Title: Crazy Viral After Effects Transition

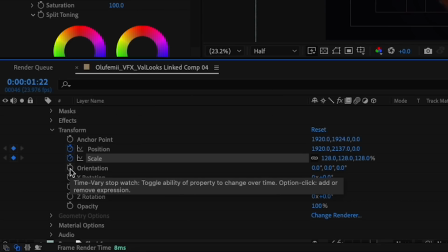247s
Then you're gonna wanna click the watch icons to add keyframes at the beginning here.
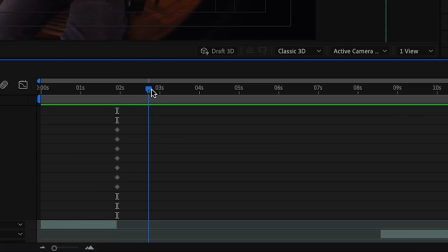252s
This is so that everything will stay in place as we start our transition. Move the playhead a few frames forward, drag the X rotation to the left until the cutout has fallen flat.
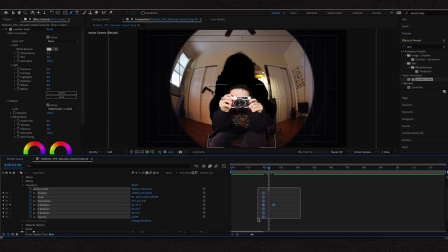263s
To make the animation smoother, I'm gonna highlight all my keyframes, right click, keyframe assistant, and easy ease. Or F9 on the keyboard. Another reoccurring must do is adding motion blur.
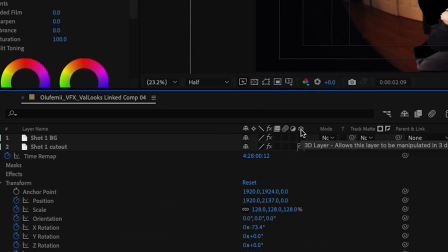274s
That's gonna be right near the 3D layer icon. Looks like a bunch of little circles. Toggle that on for your layer. You can also add a glow outline to your cutouts.
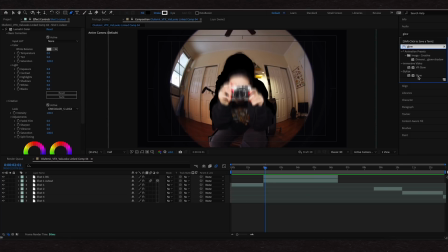284s
Go to the effects tab and type in glow. Drag that or double click to add to your clip.
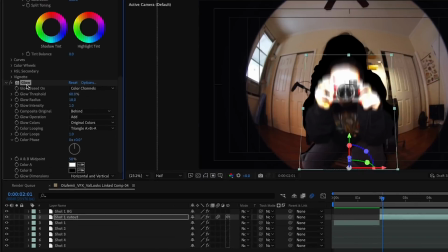289s
Change the glow based on to alpha channels.
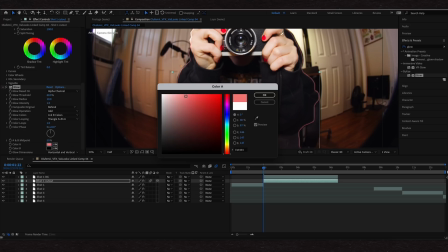292s
You can customize things like the color and the glow radius as well. So the first half of this transition is done.
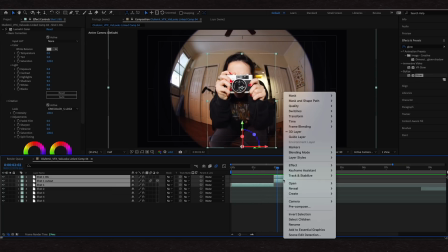298s
I'm gonna go ahead and highlight my three clips here from my first shot. Right click, go to pre-compose, and move everything into a new comp.
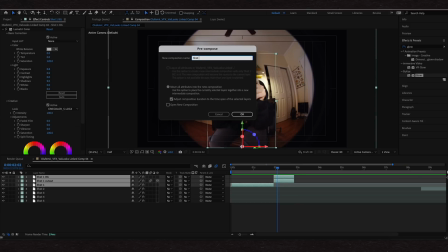305s
And I'm gonna call this shot one.
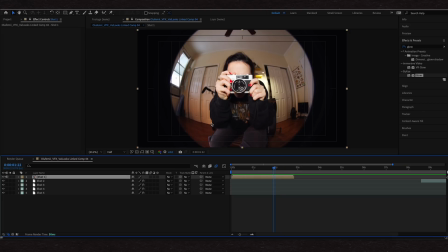308s
And the reason I'm pre-comping everything is because we're gonna animate this scene to zoom into the black part of this cutout.
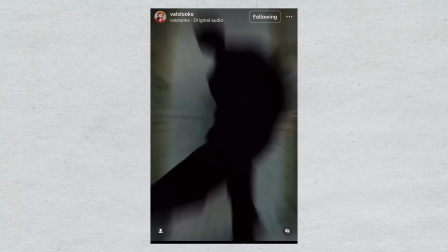315s
That way we can zoom out into the next shot.
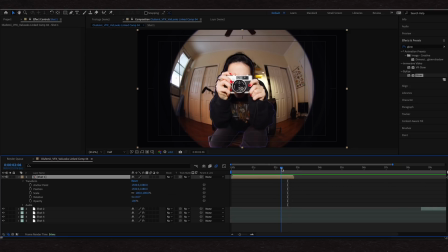318s
So I'm gonna go into my drop-down transform, and right as it's about halfway falling down, I'm gonna go ahead and toggle my position keyframe and my scale keyframe.
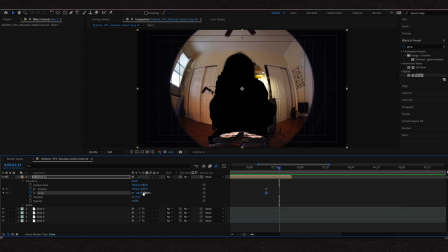331s
Drag my playhead right to the end here. Once it lands, and I'm gonna zoom in until the whole screen is filled with the black.
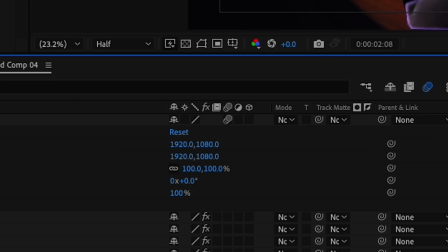343s
Add the motion blur to this animation. Take our second shot, bring it up here.
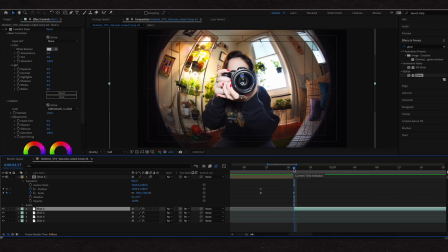349s
And now for our second clip in this transition, we're basically gonna do the same thing in reverse.
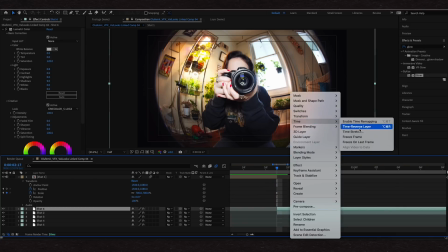353s
Duplicate the layer, Command D, right click, time, freeze frame, draw a mask around the subject.
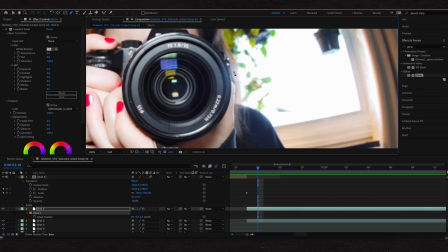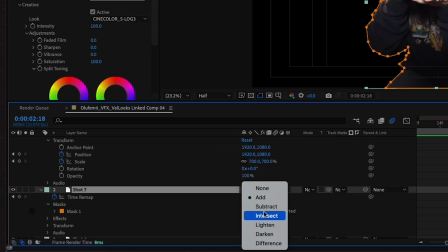365s
Duplicate our cutout layer, reverse it by changing the mask to subtract. Move the background layer under the cutout layer.
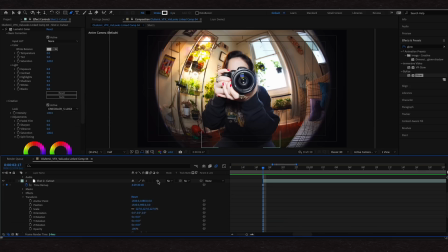373s
Toggle the cutout layer to be 3D. Move the anchor point to the bottom.
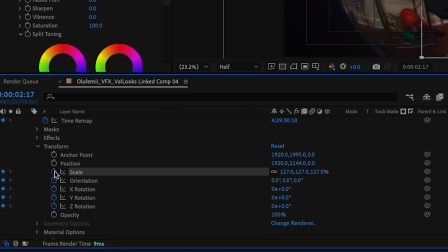379s
Put the position back in place. Add our keyframes. Highlight all the keyframes and move them over because this is where we want the animation to land.
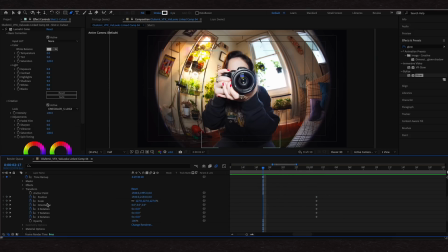388s
Drag the playhead back to the beginning of the cutout layer. Drag the X rotation to the right until it's flat.
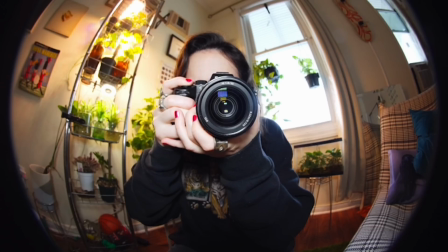394s
So now it snaps from the front into place. Add Easy Ease and Motion Blur.
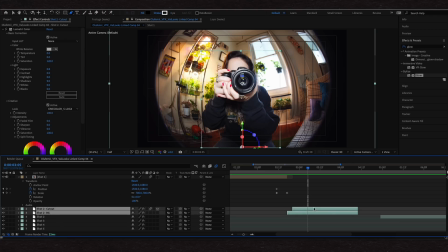399s
Select our cutout and our background, right click and pre-compose this.
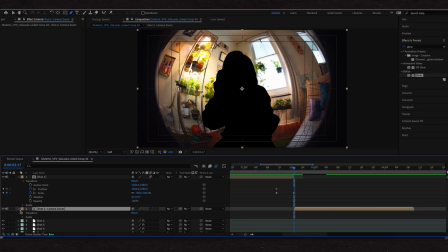404s
I'm gonna rename it Shot 2 Camera Zoom. Go into my dropdown, and I'm gonna do the same thing, just in reverse.
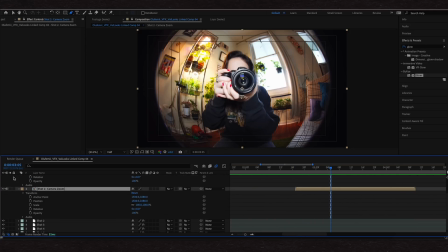411s
We're gonna go ahead and move our playhead forward, add our keyframes for where we want this to land, go back to the beginning, zoom all the way in to where the screen is fully black.
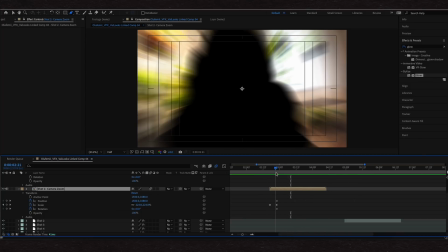421s
Do a little adjusting here, add motion blur to our pre-comp. Once this lands into place, I'm gonna go ahead and trim this
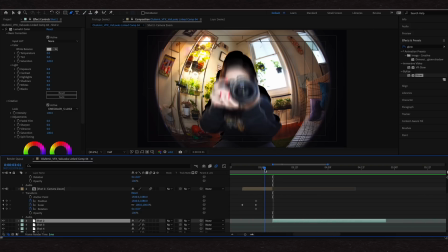430s
and then bring our live action scene right to where that ends so that it immediately goes into the next flow.
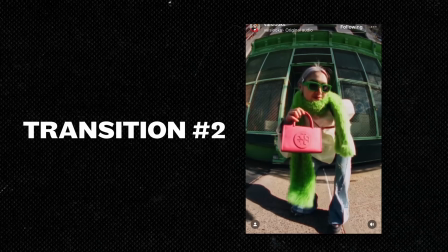438s
And there you have it, transition number one. Transition number two is a really cool 3D foreground background flip into each other.
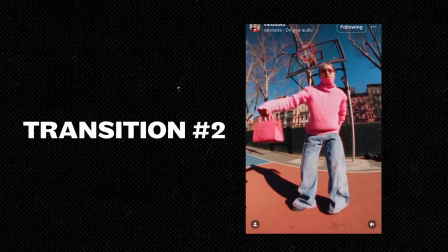447s
Process is going to be similar to the first transition, except we'll be animating the background layer as well.
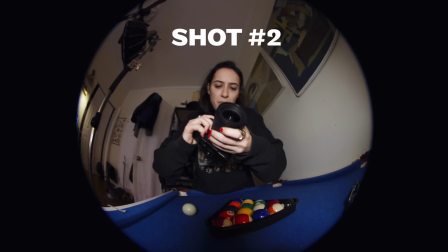452s
These are the two shots I'm going to use for this. To save some time here, you're going to go ahead and do the same thing as with the first transition.
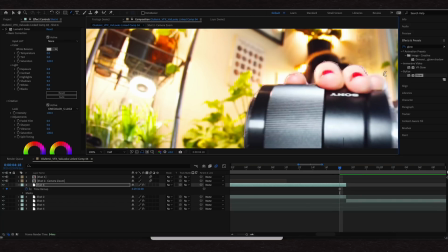458s
Create those two freeze frame layers, one with the cutout and one with the background.
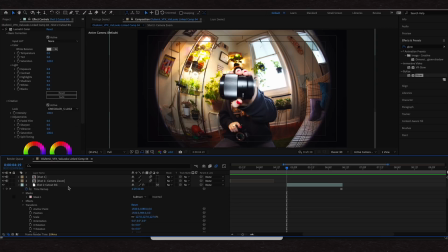464s
Make both these layers 3D. Select the background layer and add keyframes in the beginning.
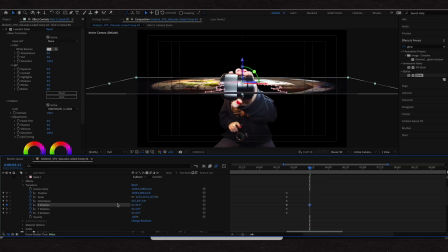471s
Move my playhead forward, adjust the X rotation until it's completely flat, easy ease the keyframes and add motion blur.
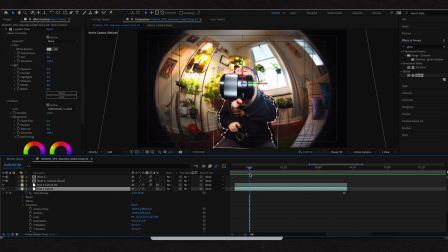480s
Go to the cutout layer, start the keyframe animation a little bit later,
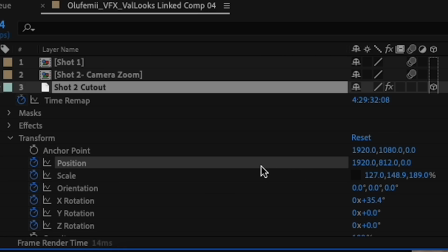484s
play around with the X rotation and position keyframe so it looks like it's popping out.
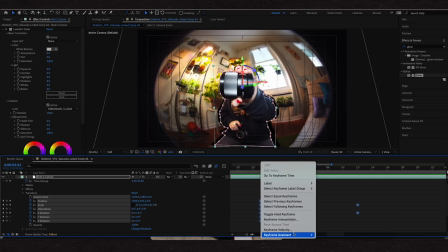491s
Easy ease the keyframes and add motion blur.